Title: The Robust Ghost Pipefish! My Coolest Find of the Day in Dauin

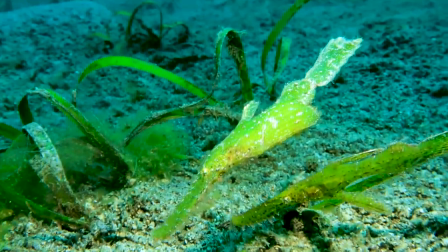this next couple of robust ghost pipe fish were a lot harder to film the first ones were almost boring because they just sat in front of my camera
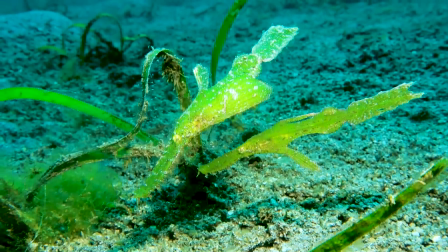which is usually good but the second ones were
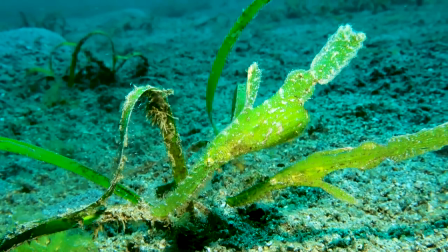a lot more difficult they would just they would just kind of drift away the whole time
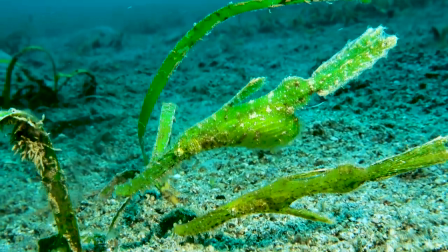getting out of my light or out of frame and I would just have to keep moving keep moving and which is kind of hard to do with video
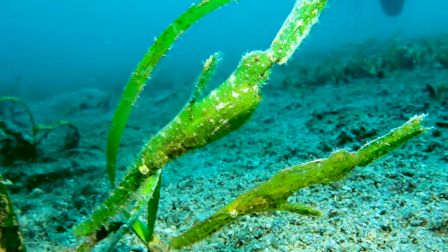because and it gets shaky and i couldn't set up the tripod or anything like right here you can see they would stop so i would
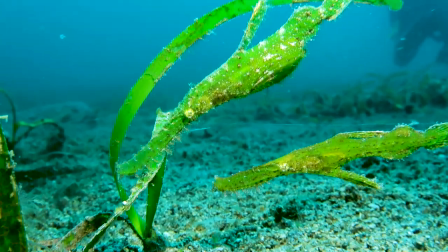get excited and i'd put down the tripod and get set uh try to zoom in
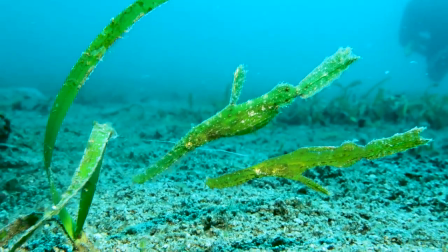and focus and then they would start moving again so it's hard to stay
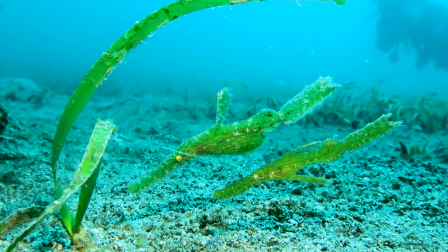focused and in frame and everything because they just kind of slowly
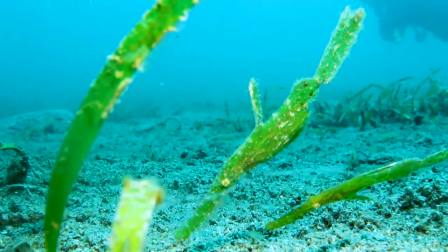kept drifting away so but that's okay i just kind of follow them
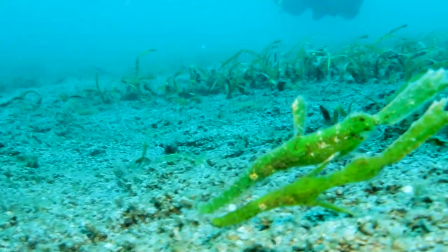around forever and as you can see these guys blend in really good
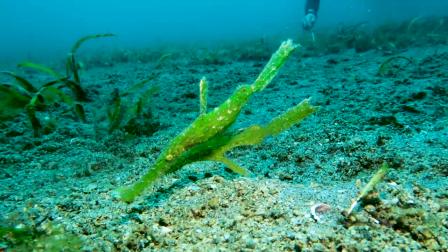with the green seagrass around it i
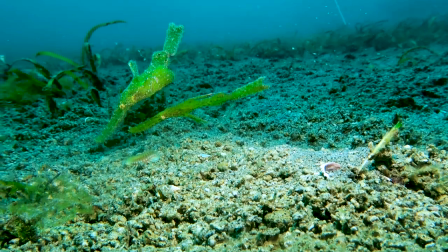think this clip here is kind of funny because it's so bad
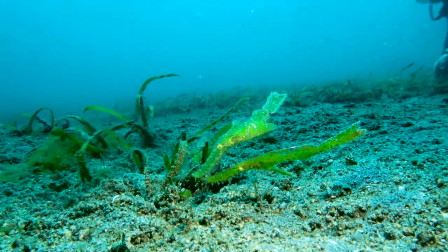they kept moving and they're so close to the ground that i finally just stopped looking in the monitor and just kind of
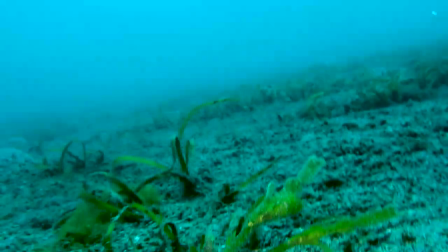followed them with the camera rolling and so they weren't always framed very good
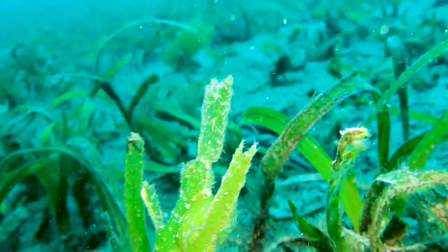but that's kind of my new style uh in this new series
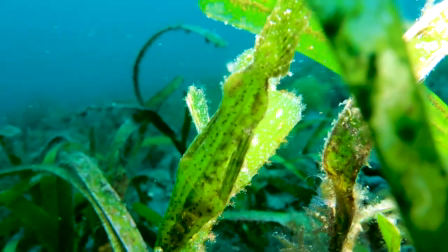that i'm doing where everything's just unedited and it's it's just as much about
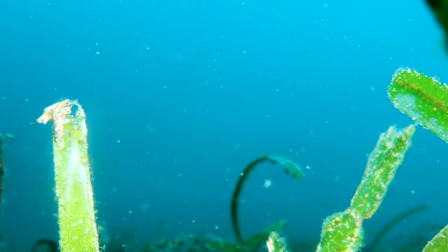the species as it is about me learning to film and and the process of
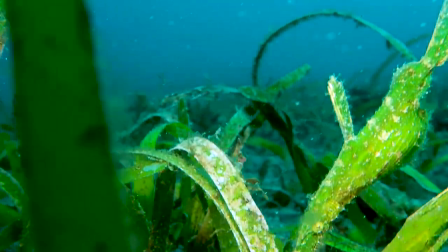filming underwater and just how it goes i've made documentaries i can put the link in the description where everything's so polished
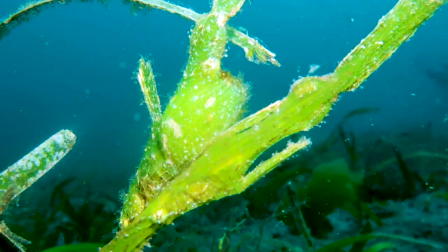and perfect and everything um but this one i just like to on it like to have it unedited and show you exactly
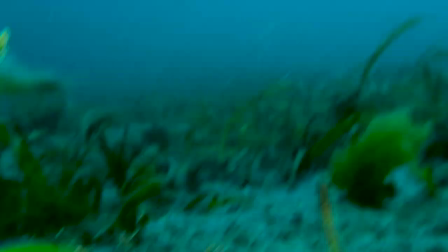uh what i'm seeing so yeah this is not a perfect shot that's for sure
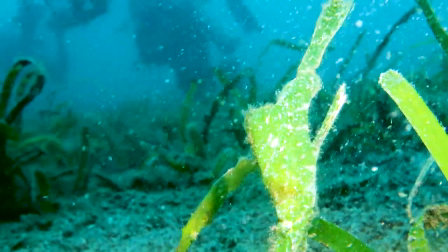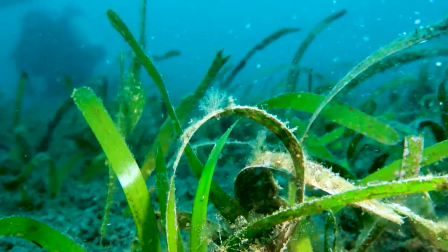so thank you guys for watching and make sure to hit that subscribe button i got lots more videos
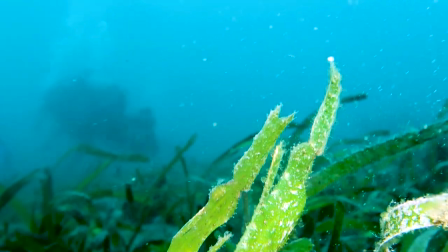coming out every week about more species that i find on my dives see you on the next one